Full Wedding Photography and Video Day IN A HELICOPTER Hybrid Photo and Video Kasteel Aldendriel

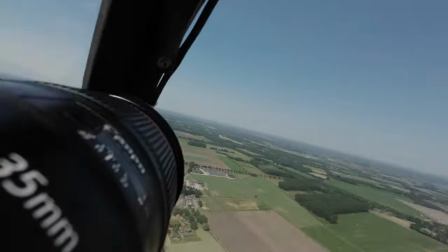In a moment we're gonna land at the wedding venue The 360 fly around which is really cool because we are very diagonal
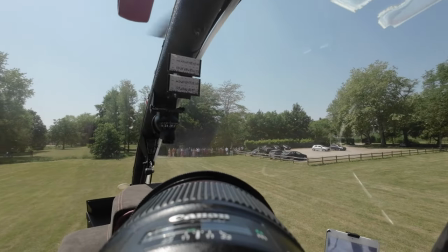so great and now we're landing and it's so cool to land in front of all those
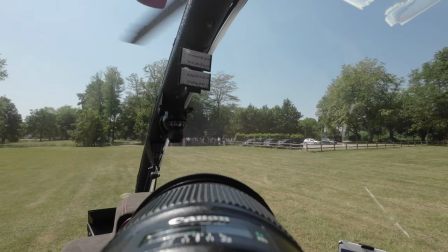people you're so excited and there's a lot of adrenaline going on when you flew
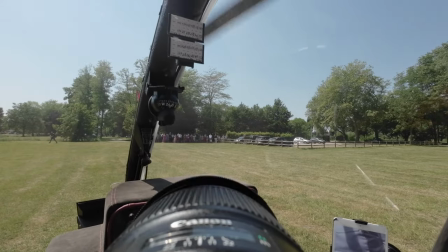a helicopter it's so amazing
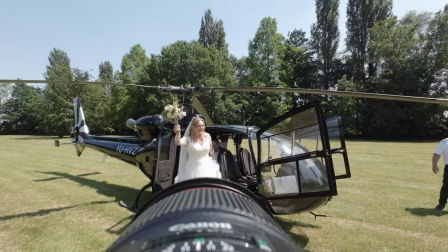couple getting out of the helicopter some shots of that so cool and they were also pumped and hyped
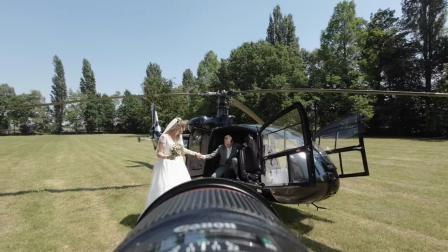just to get out of the chopper i think this is the best way to enter a wedding on in the chopper there's no better way to do it there's no
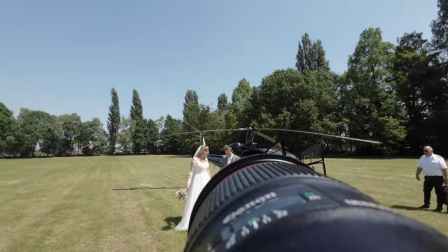car that can do this yeah you can hear it on my
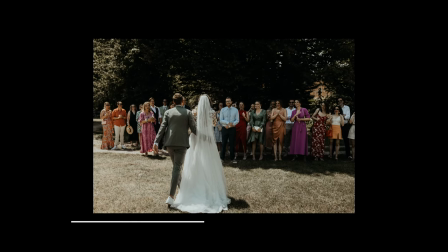voice and just so exciting and there's everybody waiting for them
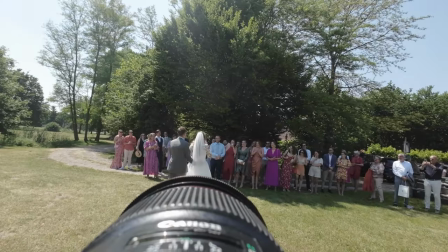some people are crying so i make some crying shots and stuff because you need to have to grind people
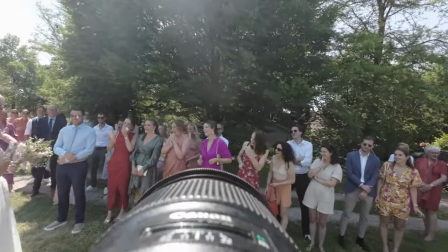there it's just beautiful it's happy tears we love happy tears and
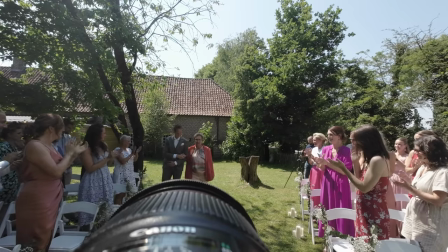then we go to the ceremony straight into the ceremony my assistant was still driving he arrived a little later he has a groom with his
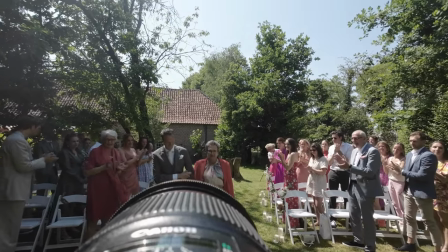mother i told him to walk very slowly because he's also tall and tall people walk really fast just take your time and he does a perfect job slow
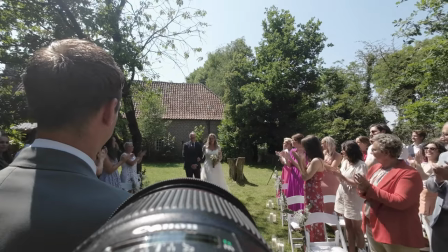walks take your time save for the brides so he's a little faster but still
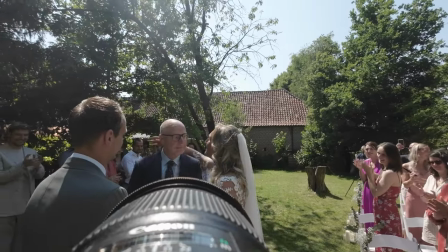you have to walk really slow if you're getting married walk slowly slower you walk the The better the photos and the videos,
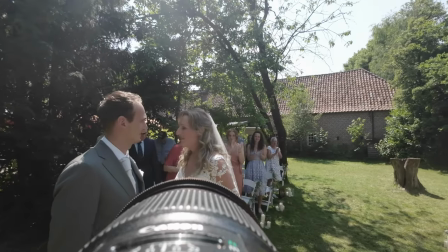the more chance the photographer or the videographer has to make some shots.
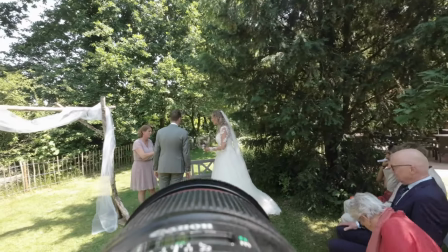I like to be close at ceremonies, not continuously, but at some point I want to be close.
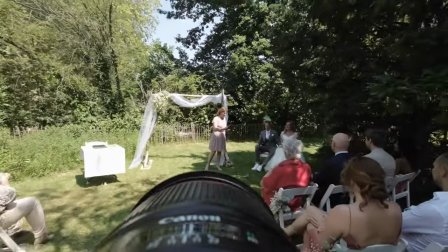At some point I will be way more back to the ceremony.
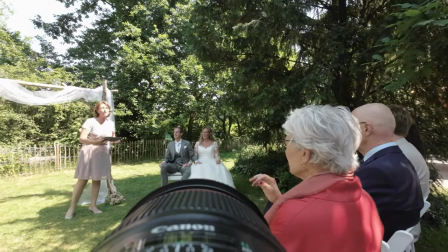I listen to what they say and I adapt myself on what is being said on the ceremony. i had to change a lot because
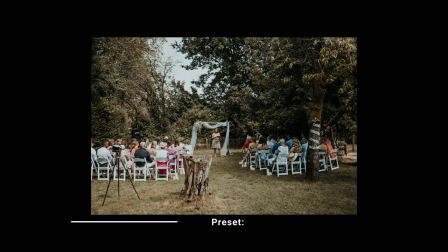the ceremony was partly in the sun and the right side was in the shade so that's quite a challenge actually so you have to find that sweet balance between
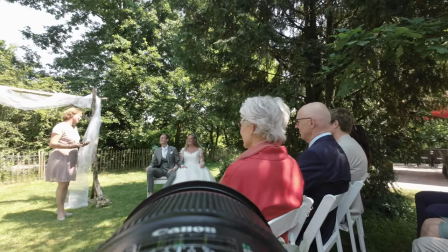the right
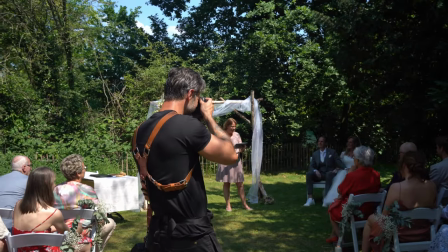shadow light composition and it's best thing to make sure you shoot a little bit darker than usual so you can pull up the dark
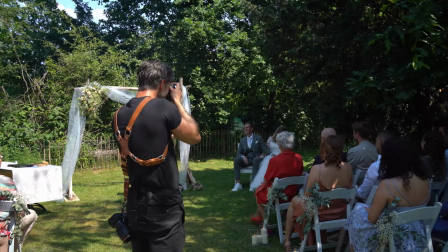parts of the photo in the video don't shoot make sure your highlights aren't over a blue now because that's that's a big problem so make sure your
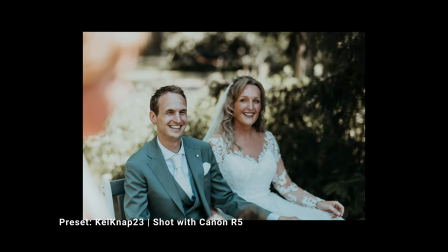highlights so no no no no there's a couple happy happy we're shooting some photos of them
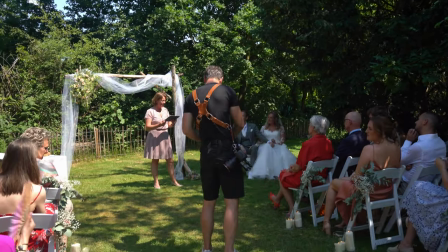and she was crying so i went a little bit closer so i could make great shots of her crying it sounds strange but that's what you do then
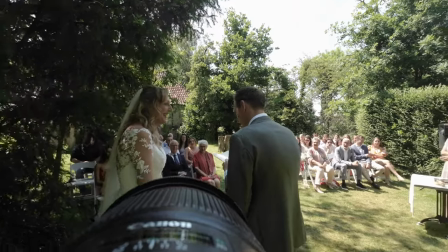you get the vows and it's a very beautiful part of the wedding especially when you shoot video it's important to make sure you have headshots
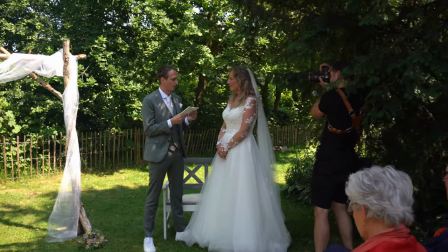of the faces saying out the vows and photos of both their
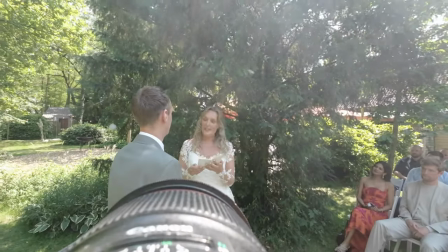faces is very connecting also for the bride i
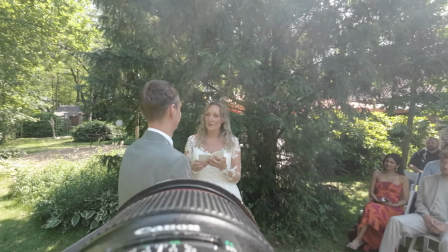think you should be close for these kind of photos and videos don't be scary to
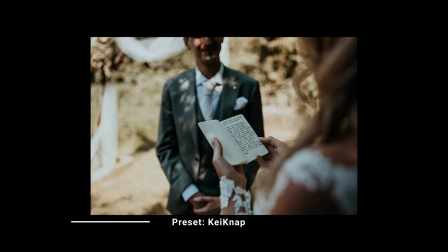people watching it you you get used to it see these kind of shots i like them it's
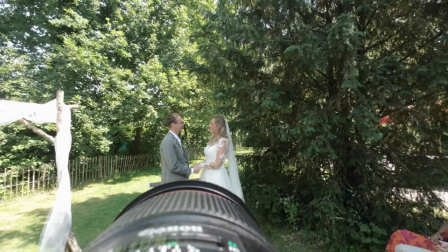so close and intimate then you get the official parts they said yes and the one thing And one thing they did a lot of things very good.
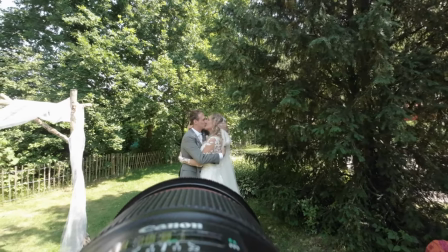They did a long kiss. And long kisses are great. Because when you do a long kiss.
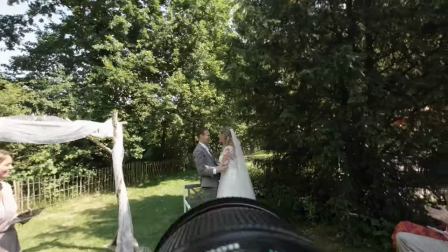You get a lot of chances to shoot photos and video together. Don't make it a small kiss.
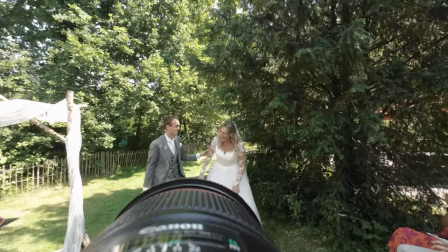Just take your time and do a great long kiss. Like they did. You get beautiful photos.
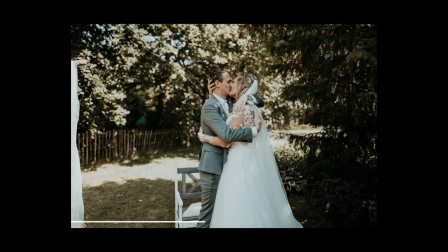So never forget to do long and a lot of kisses. And when the ceremony finishes.
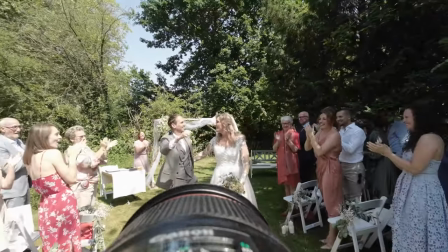I always ask the couple when they're walking down the aisle. Just have fun. Kiss each other.